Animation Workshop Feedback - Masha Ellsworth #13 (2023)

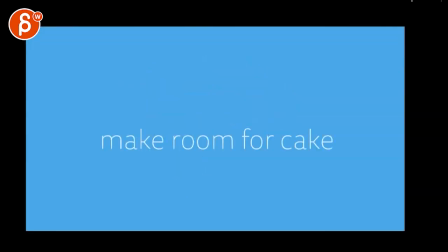3s
All right, we got a teaser here. Let me see, this is 40 seconds, but let's just play the whole thing in full.
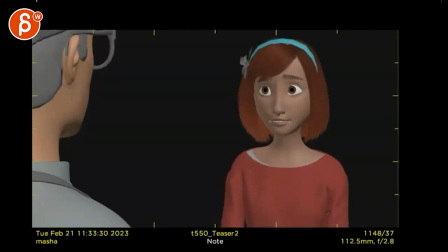11s
There's some sound.
Can I get the chicken kale salad? No bacon and no croutons. And let me guess, dressing on the side? Actually, no dressing. Is that all?
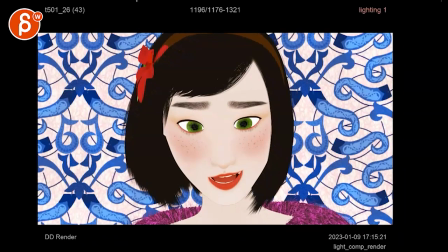22s Well,
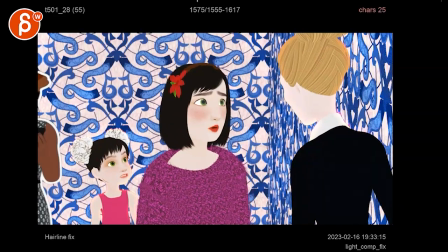25s a triple chocolate cupcake. I was only gonna have one bite. One bite?
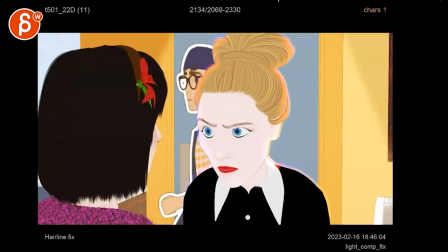30s Only one bite? you always say this and then you pig out excuse me your lunch all
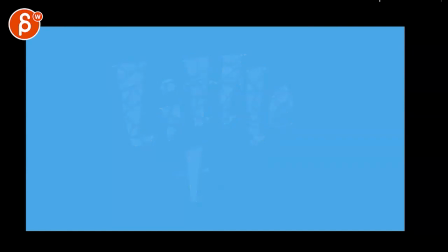42s right there's one at the end hold on that
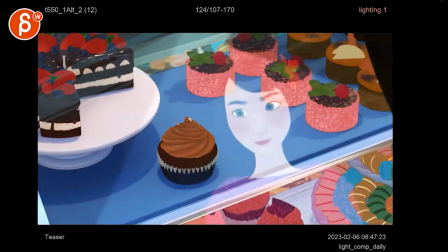speaks to me you should always make room for game now in
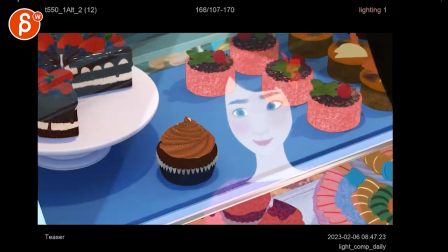59s
terms of kind of shot selection and and less animation because i've seen these kind of cool to see it i've never seen it like that before
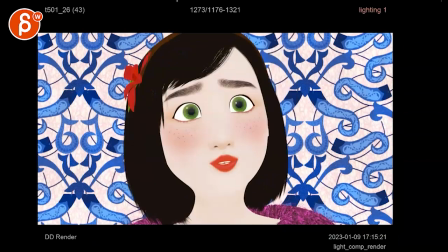68s
i'm so used to these kind of renders watch out for this shot this is really short i'm not sure it's a
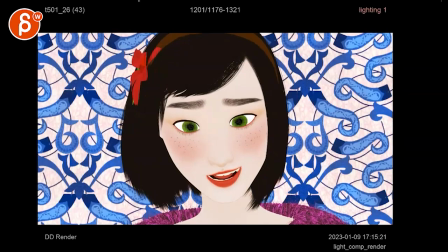79s
bit jarring because there are a lot of longer shots right longer longer ish long and then suddenly it's kind
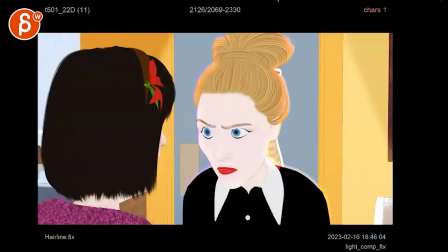85s
of wow and then back into this that's kind of long long this is pig out
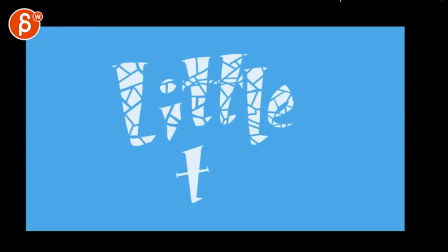91s
not too long i think this works i just wonder if there's something
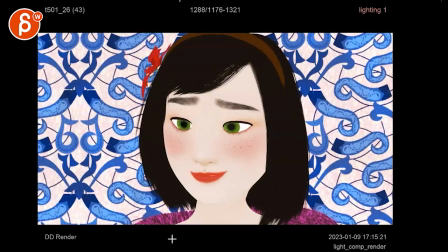98s
where i don't know if you want to edit and bring the the cupcake line in sooner do some creative editing there and cut this and
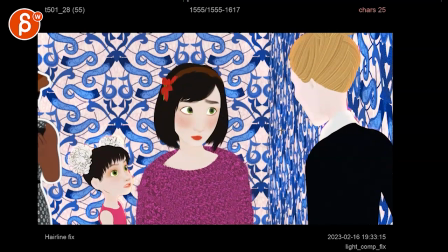112s
then finish maybe cupcake in this let me see she
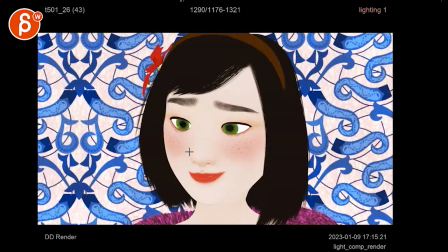119s
talks right away I don't know, let's do some, it's almost like extending this shot a little bit.
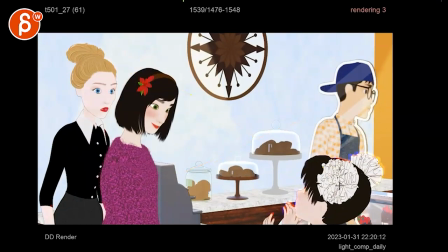127s
I'm just worried that there's just a lot going on. Because we have, it's very short. And then you have movement down, movement this way, movement this way.
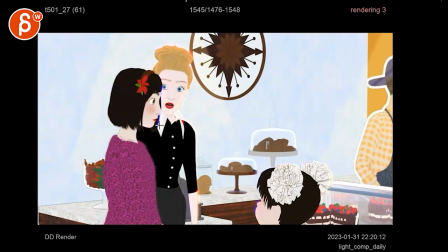135s
There's just a lot going on and it's hard to grasp quickly what's going on.
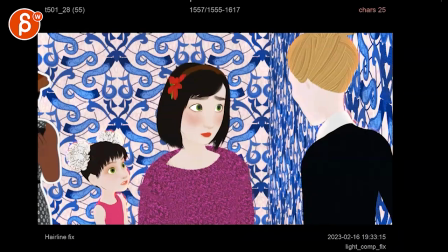142s
So that would be my first note. And even for a teaser, I wonder if we can even cut her out.
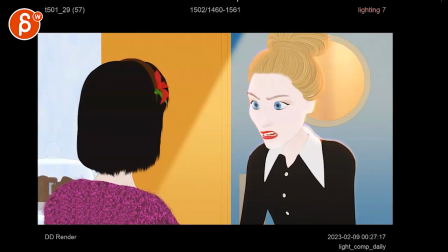151s
keep it clean just for these other characters this is fine this is fine
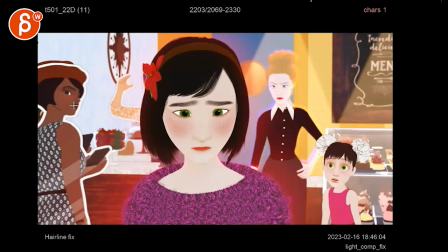157s
funny enough i never noticed how i don't know if she has like a slight smile but it's almost i don't know if you want to either change it to she's annoyed that you know she had to wait for
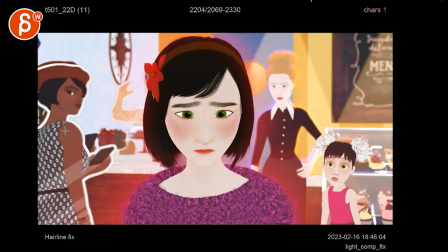167s
blah blah blah or empathetic of oh no what happened to her but this is like almost like
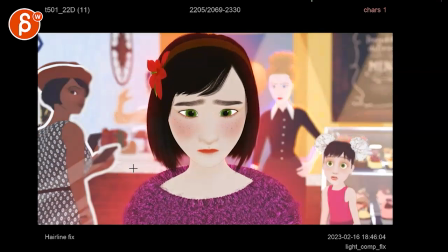173s
i don't know if i'm reading a smile into it but that could be something
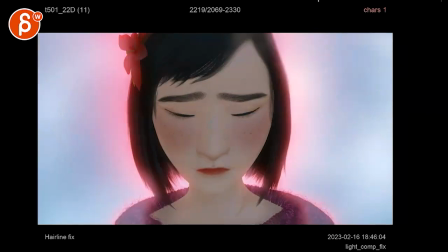179s
watch out it's still a bit harsh that move up how we just lock into this i like the visual transition but i would still love for this to continue to go up and then down
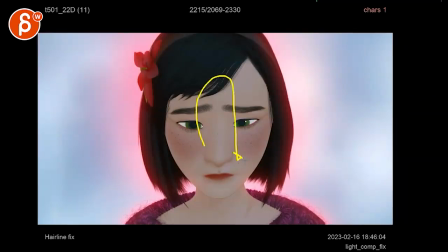195s
and then i know this cuts to blue but in the short i think it would still work as it actually continues that downwards motion there that's fine i think we are we're holding a bit long on this i'm not sure if you're going to add to any music and maybe that's why we're
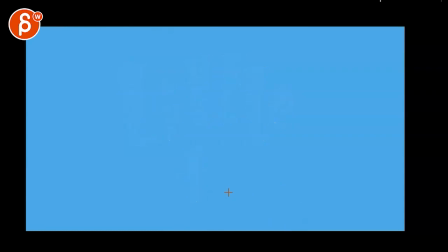210s
holding on this i think this could be shortened just a bit to get to that a bit sooner
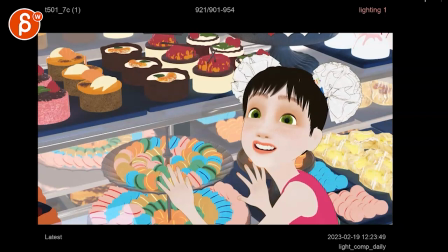219s
and then audio wise i'll make this a bit louder you can hear that'll broop that's a bit weird i will cut that out and then the ooey at the end as well and
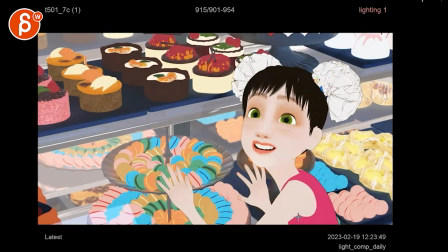240s
i wonder if we can push this please where we we can watch out that we're not too
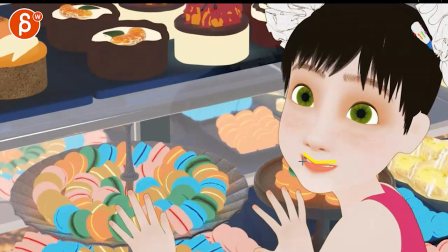250s
sound here that the shape is not too broken there that it's more like you want to get into that m but rolled in lips
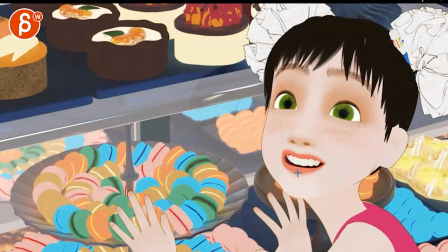259s
and then really see it almost feels like
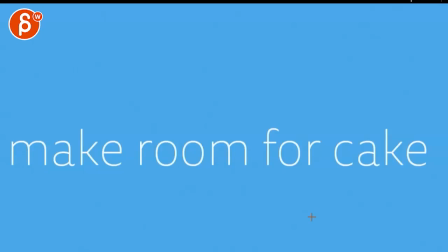263s
you're missing the tongue for the please right watch this again
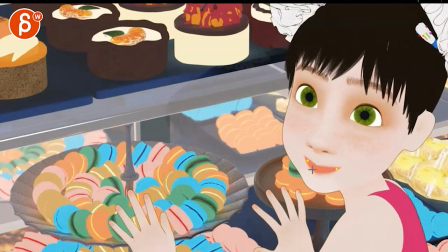270s
and then you could even push the corners in a bit more so it's good please please
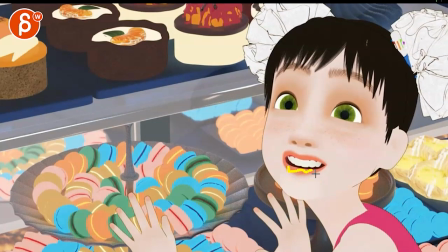278s
and watch out i like that there's some good you can probably push a little bit more i feel i see some fine fine fine moving but please a
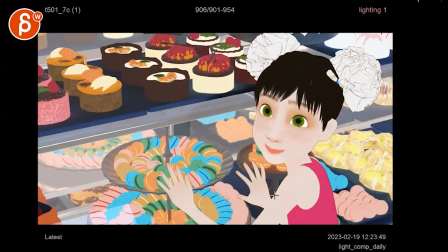286s
little bit more she's really holding it imagine she's kind of straining her head a little bit please it's not she feels at points a bit
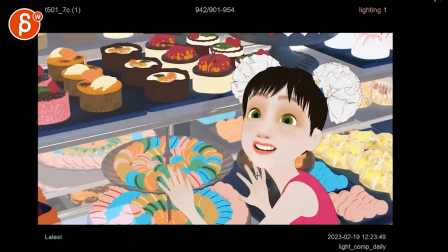294s
just a bit lock and especially watch out when you have a move like this it's a bit of a translate in there you can see this where i see stuff going on in here but the orientation and angle of that head doesn't really change making this very world space or head align or
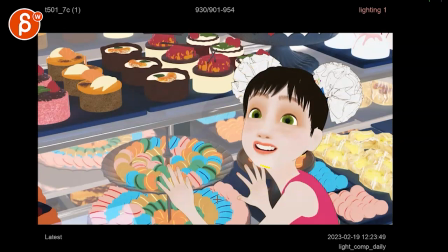309s
ik or whatever that the rig is is set to at that point so watch out for that and just for that shot i will bring that hand down so you don't have that connection point there almost the tangent almost but clean that up a bit there and then you can see how much movement there is.
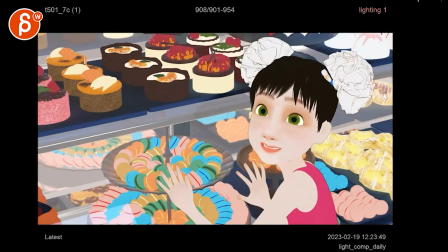325s
I like that the fingers are sliding down the glass, but if you have that much forearm movements going down, then I would have more in the hands coming down with it with a slight change in the fingers.
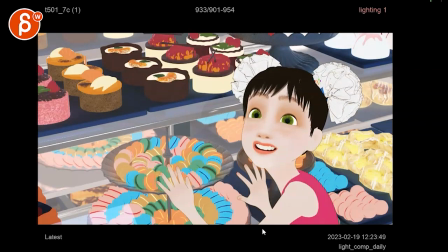340s
And even on that slide, you could have a little bit of the fingers coming inwards. And the other hand, it's a bit hidden here.
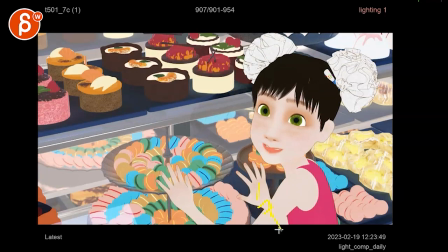348s
We don't quite see it. It's okay in terms of what the wrist is doing compared to the upper arm but then i would still have a little bit of a change in the fingers
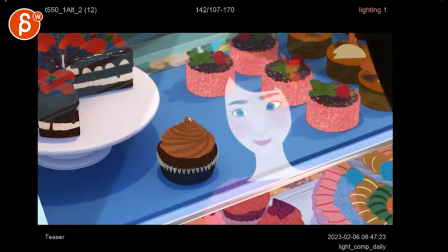357s
that's for that one for this that's fine i like that
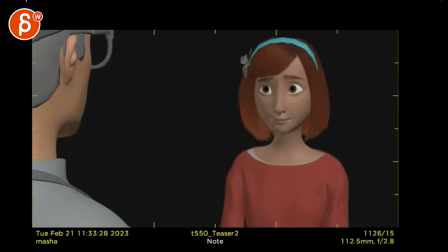and let me guess dressing on the side actually no dressing that's okay so again it's interesting seeing it rendered
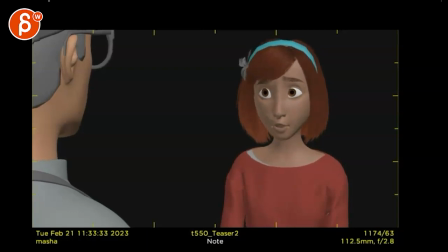377s
like that can i get the chicken kale salad i think you can have slight broader chest and head accents.
Can I have the chicken kale?
Not that you have to accentuate every single line of word there, right?
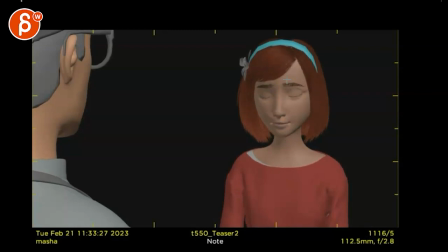398s
It just feels a bit simplified in the one axis up and the one axis down. It's almost like she can start like this down and then can I? She can go up with a slight rotation to the side.
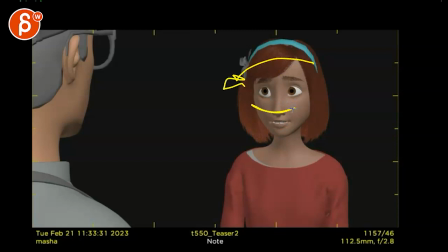413s
so then when she says that she can come back in with a little bit of ny as well so side roll with a little bit of accents there and then the no bacon you could have almost a little bit of a tilt there not huge i'm not saying the head goes from this to this but just a bit strong she feels just a bit locked in this axis and
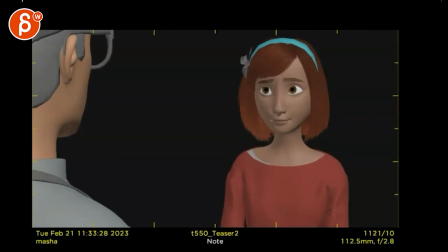433s
then the shoulders and to me it's almost like she it's like there's a little bit can i have a little bit of this it's almost like she tenses up a bit to me i will bring up the shoulders a tiny bit and then no croutons and you have it there so imagine we're going a bit higher so now she set that whole order and let me get and
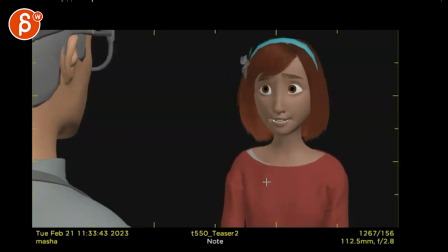452s
now she can exhale and then actually again she's she's fairly stiff there on the side but she's really looking forward to that cupcake actually i think that's where i would bring in the biggest um tilt in the head with a little bit of
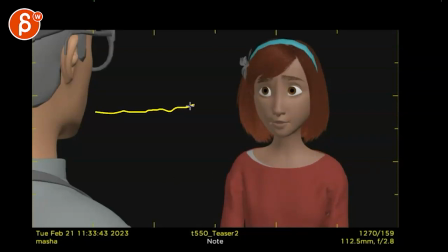470s
twist in the bottom just a bit like this is a whole different thing of i'm gonna order this that seems healthy and i want actually something else no dressing